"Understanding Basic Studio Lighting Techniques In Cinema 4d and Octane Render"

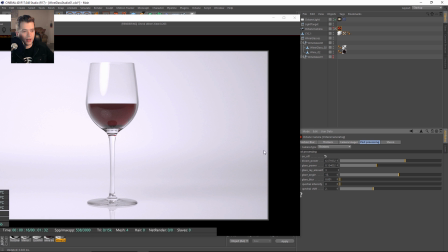(12:09)
Maybe not that much, but you guys kind of get the idea. It looks like the lens is filled with a lot of white light coming from the reflected objects here.
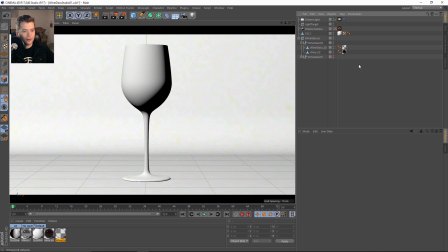(12:18)
So I use that a lot in most of my renders.
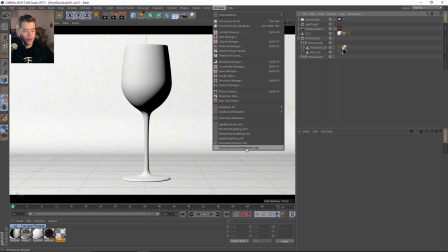(12:22)
So let's go ahead and look at the reverse kind of situation.
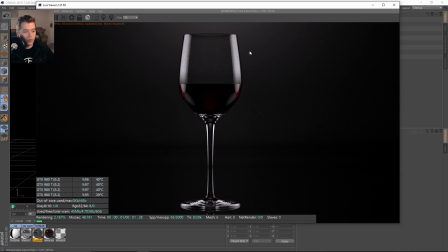(12:28)
This is where we would have a black backdrop, and we want to be able to have the white edges highlight and accentuate this glass. Same idea. Backdrop is very diffuse with a reflective floor. Let me just take the info off.
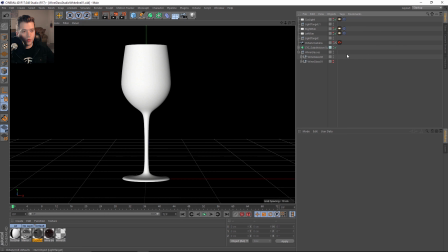(12:44)
So to get the reflections on the wine glass, we just basically moved these
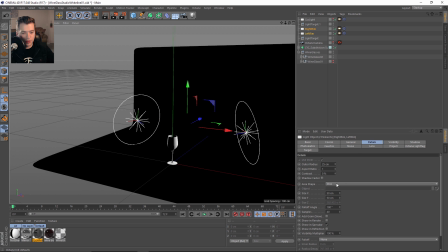(12:51)
rim lights, which are discs that you change here in the details to disc, the shape.
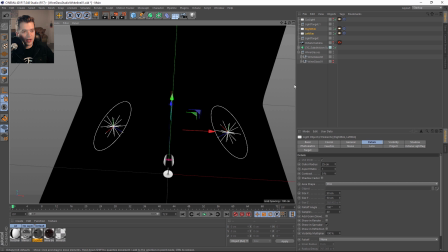(12:58)
We moved those back kind of out of the camera view.
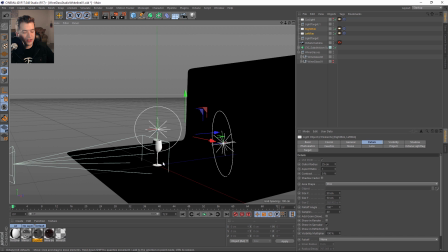(13:02)
You can see they're not in the camera view, but they go ahead and accentuate and bring out that glass from the backdrop.
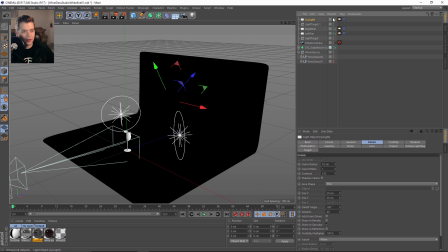(13:10)
And I have a cyc light just,
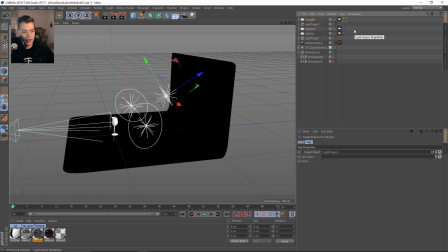(13:14)
let's see, pointed back at this new light target. So this would be like the cyc target, so we don't get confused from the light target and the cyc.
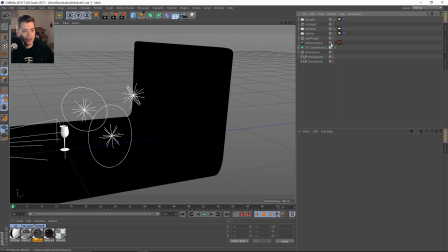(13:27)
But that's just to add some more
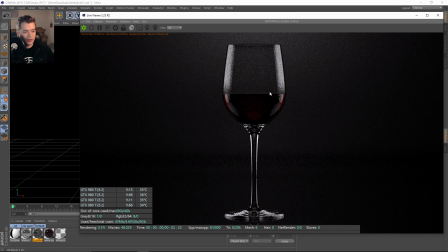(13:32)
definition to the background so that we don't keep the same tonal values throughout the image. They're always constantly changing. Okay, and you can see where the light hits the wine.
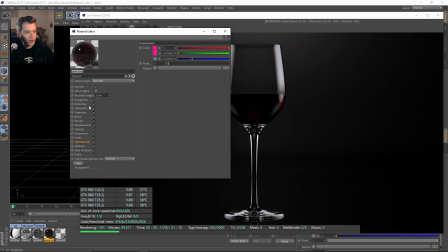(13:42)
It's a really deep red wine. I'll talk about the shader for a moment here. You can see there's like no roughness, reflective. You know, all this is pretty basic until you get down to the index. I believe this is the index for alcohol, for most alcohol.
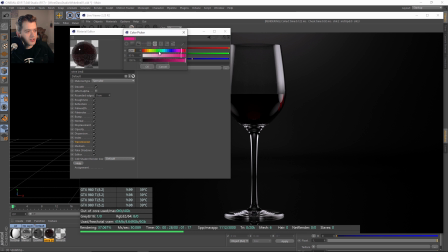(14:00)
And then the transmission, I just kind of use this pinkish, purplish, reddish color. And then the medium is set to an absorption medium, so that we can basically get the inversion of,
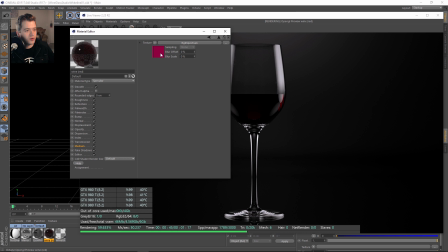(14:16)
let's see, we have this fall off map multiplied over this inverted red color. So again, with the absorption, you have to remember that you're talking about everything except the color that you want.
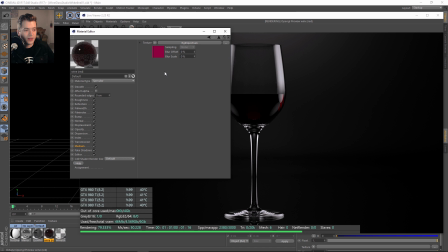(14:33)
So the easiest way to do that is just to use an invert and say, I want it to be this color. So we had talked about that in some other tutorials. That invert allows you to select the color that you want it overall to be.
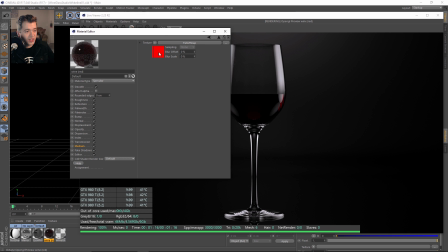(14:49)
And then we're just multiplying this inverted fall off map so that the edges appear red and that the facing angle is very deep and rich with this scale from the absorption. Okay, so I hope that makes sense to you guys.
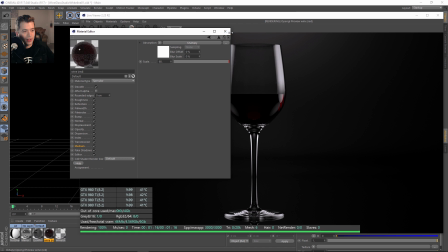(15:08)
You can download the scene and check it out for yourself, but I like to stack them with layers a lot.
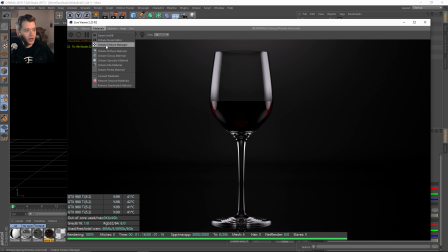(15:14)
I don't usually use the node editor so much.
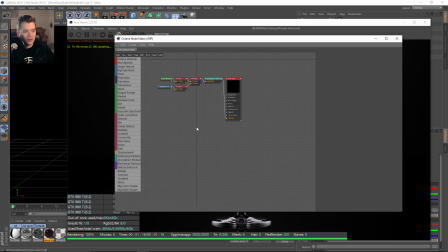(15:24)
I don't use the node editor a lot just because I've gotten so used to the layer system in Cinema 4D just from using Cinema a lot. But like in Maya, I loved in the Hypershade how I could actually put all this together. So this is basically what we're looking at, right? You have a fall off that is being inverted.
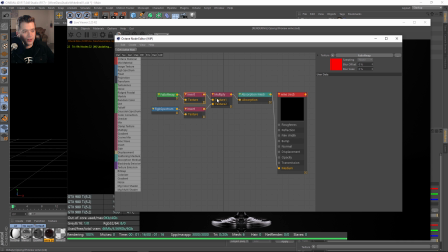(15:42)
So the black and white of the fall off is inverted into a multiply, which is telling the system that the red needs to show up on the outsides of the absorption medium. Okay, so it's a lot easier to see here in the node editor, way easier than in the layers system.
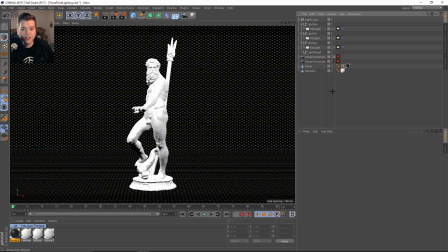(16:01)
So that's the red wine. So I hope those examples helped you guys with thinking about studio lighting with glass objects and smaller products and large products. But now let's talk about some basics of three-point lighting.
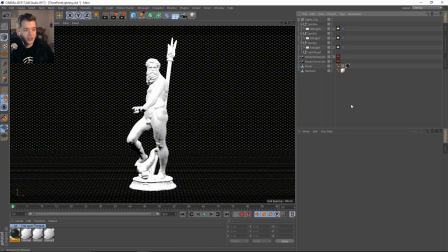(16:18)
And three-point lighting in general, I think it's really important. It kind of gets a bad rap with some artists because they feel that it's just, super simple, right? Like you have basic key light that's coming from 45 right,
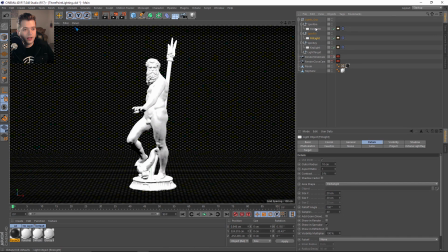(16:35)
and then you have a fill from 45 left, and then you also have a rim light from the back. But the reason why this works so well is important, and if you don't understand the basics of three-point lighting, then it's harder to kind of construct a better idea of lighting for storytelling.
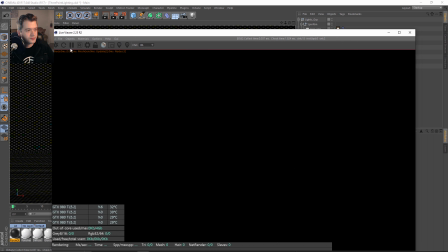(16:52)
So let's go ahead and open the live viewer and take a look at our friend Neptune here.
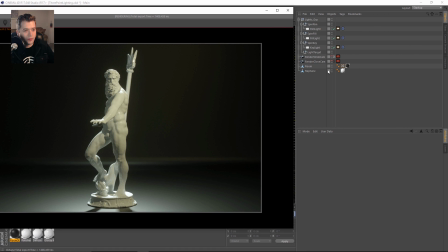(16:59)
So I'll toggle the info on and off. And straight away, we're just seeing this in a black room.
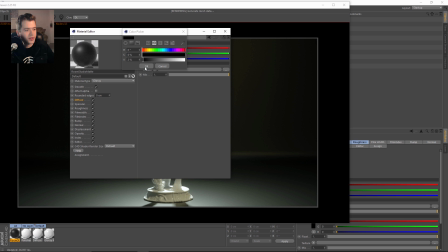(17:07)
So it's just, I think it's just like 2% black. It's very dark. Roughness is 0.4.
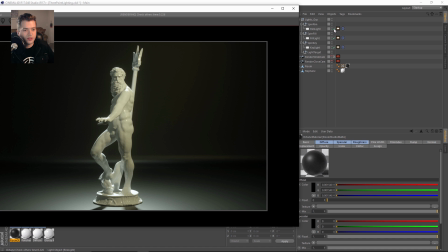(17:14)
Index is 1.4 for the room. And as we take a look at this setup, let's go ahead and just solo the key light.
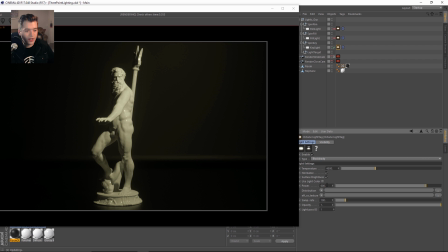(17:20)
Now we have our key right now just nice and bright, anywhere from like 400 to 600.
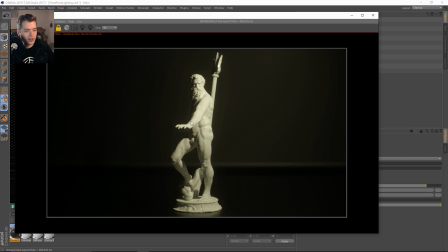(17:27)
If I kind of pump this up to 600, we'll kind of get an overall brighter kind of key light.
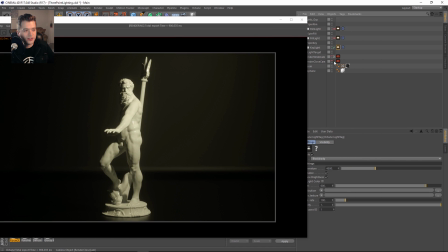(17:32)
Now, the thing about the key light on this subject is that it's kind of at a 45-degree angle,
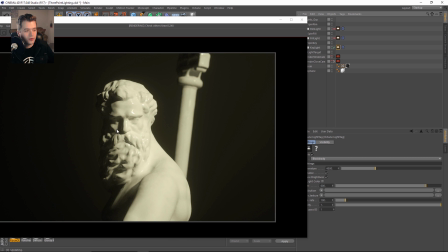(17:37)
and you also get this nice triangle that kind of appears on your subject from that 45-degree line with the nose facing forward, which you see a lot in film and photography.
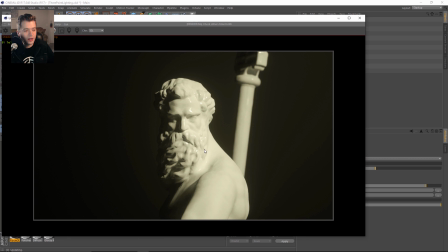(17:50)
This is very common light placement and setup, but the reason why it works so well is that it reads the form coming all the way from screen right to left, and you get this nice gradation of tone. Now, something that you'll notice is that this light is smaller.
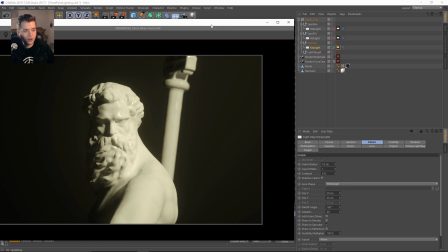(18:05)
It's actually just the standard 20 by 20 centimeters when you create it in the scene, so we get a nice harsher shadow here on our subject.
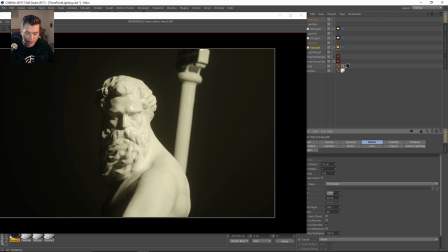(18:13)
But as we go ahead and increase this light, so let's go ahead up to 200,
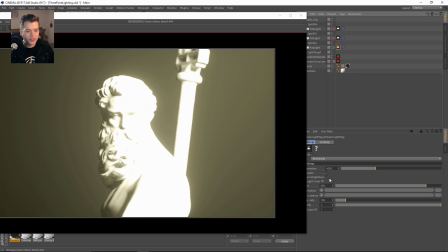(18:19)
you can see that when we get it larger, the intensity becomes way more apparent.
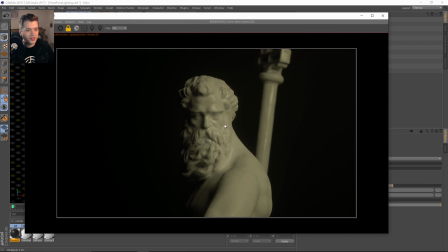(18:24)
But you can see that this is a completely different
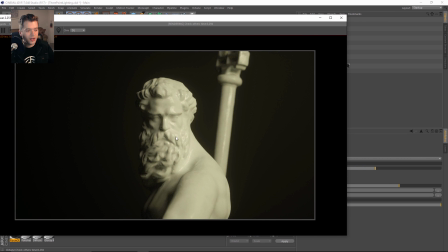(18:30)
story that's being told than having a small crisp light, because the shadows are a lot softer.
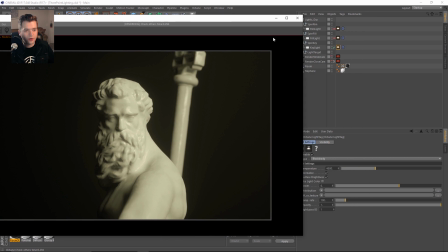(18:37)
It's a lot more flattering for this example. But let's go ahead and just keep it very simple, 20 and 20.
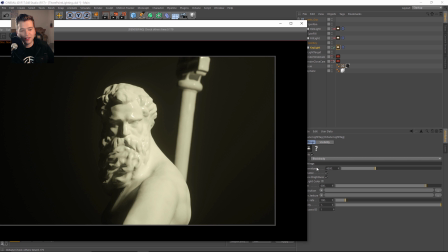(18:44)
And let's go back to 600. And you can see that it's 4,500 in the Kelvin range, so it's very warm. So let's go ahead and turn on our fill light.
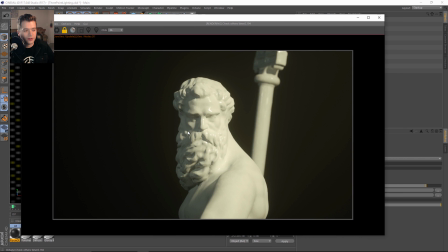(18:53)
What our fill light is doing is just adding a little bit more bounced light into these very dark shadowed areas, okay?
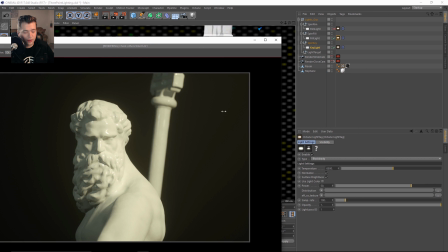(19:01)
And it's 6,500 on the Kelvin range, so it's got this nice blue tint to it.
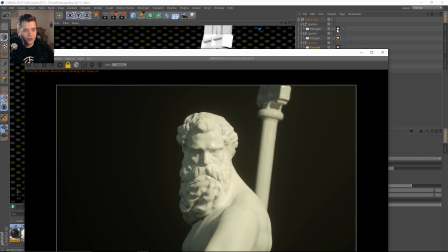(19:06)
And then as we turn on the rim light, we accentuate and bring out this character from the background with this nice hot white light that's coming from behind.
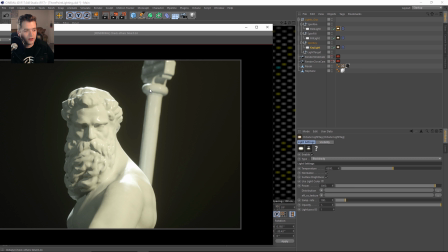(19:16)
So we get 6,500 white and then 3,000 here to keep it very bright, but it accentuates its form very well.
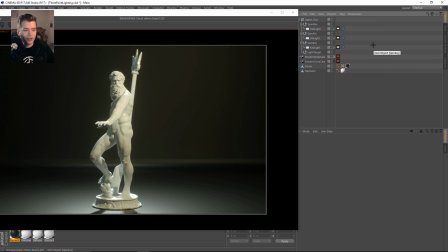(19:23)
So let's go ahead and back out. So what I was talking about, understanding three-point lighting, as I go ahead and turn this off and we just leave the rim light,
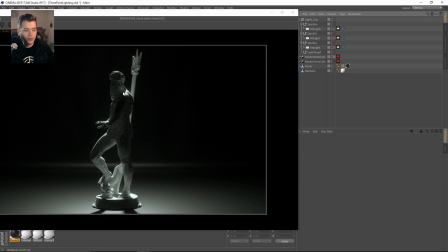(19:32)
you can see that being backlit from the subject, it creates a different story than having a full frontal kind of 45-degree key light here from
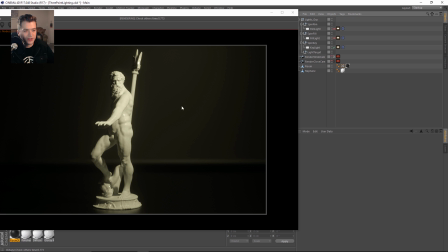(19:42)
this angle. This kind of reads as a hero shot and something that's been in theater and stage for, it's as old as as time, right?
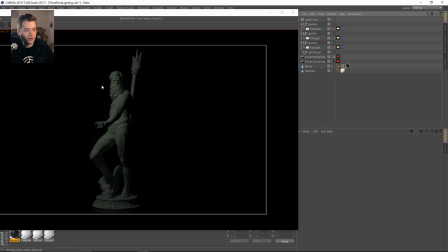(19:52)
So especially even with just the fill light, now this tells a different story as well.
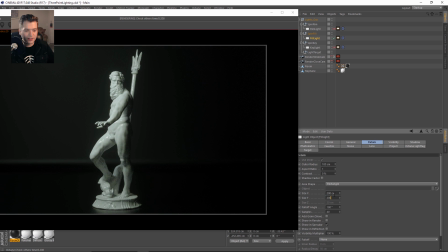(19:57)
And as you increase the size of the fill light, let's bring down the intensity. You can see that this tells a different story, kind of more of an indirect bounce and up onto our subject.
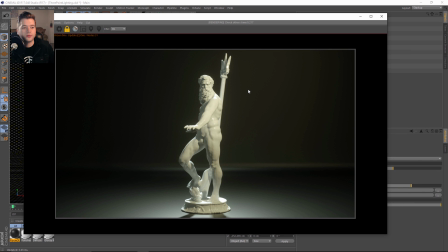(20:10)
But a 3-point lighting actually has the good fundamentals and principles, and it can actually be a plausible solution to actually lighting subjects.
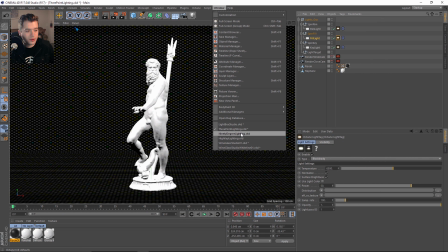(20:18)
So let's go ahead and move on to the next example, to 90-degree lighting.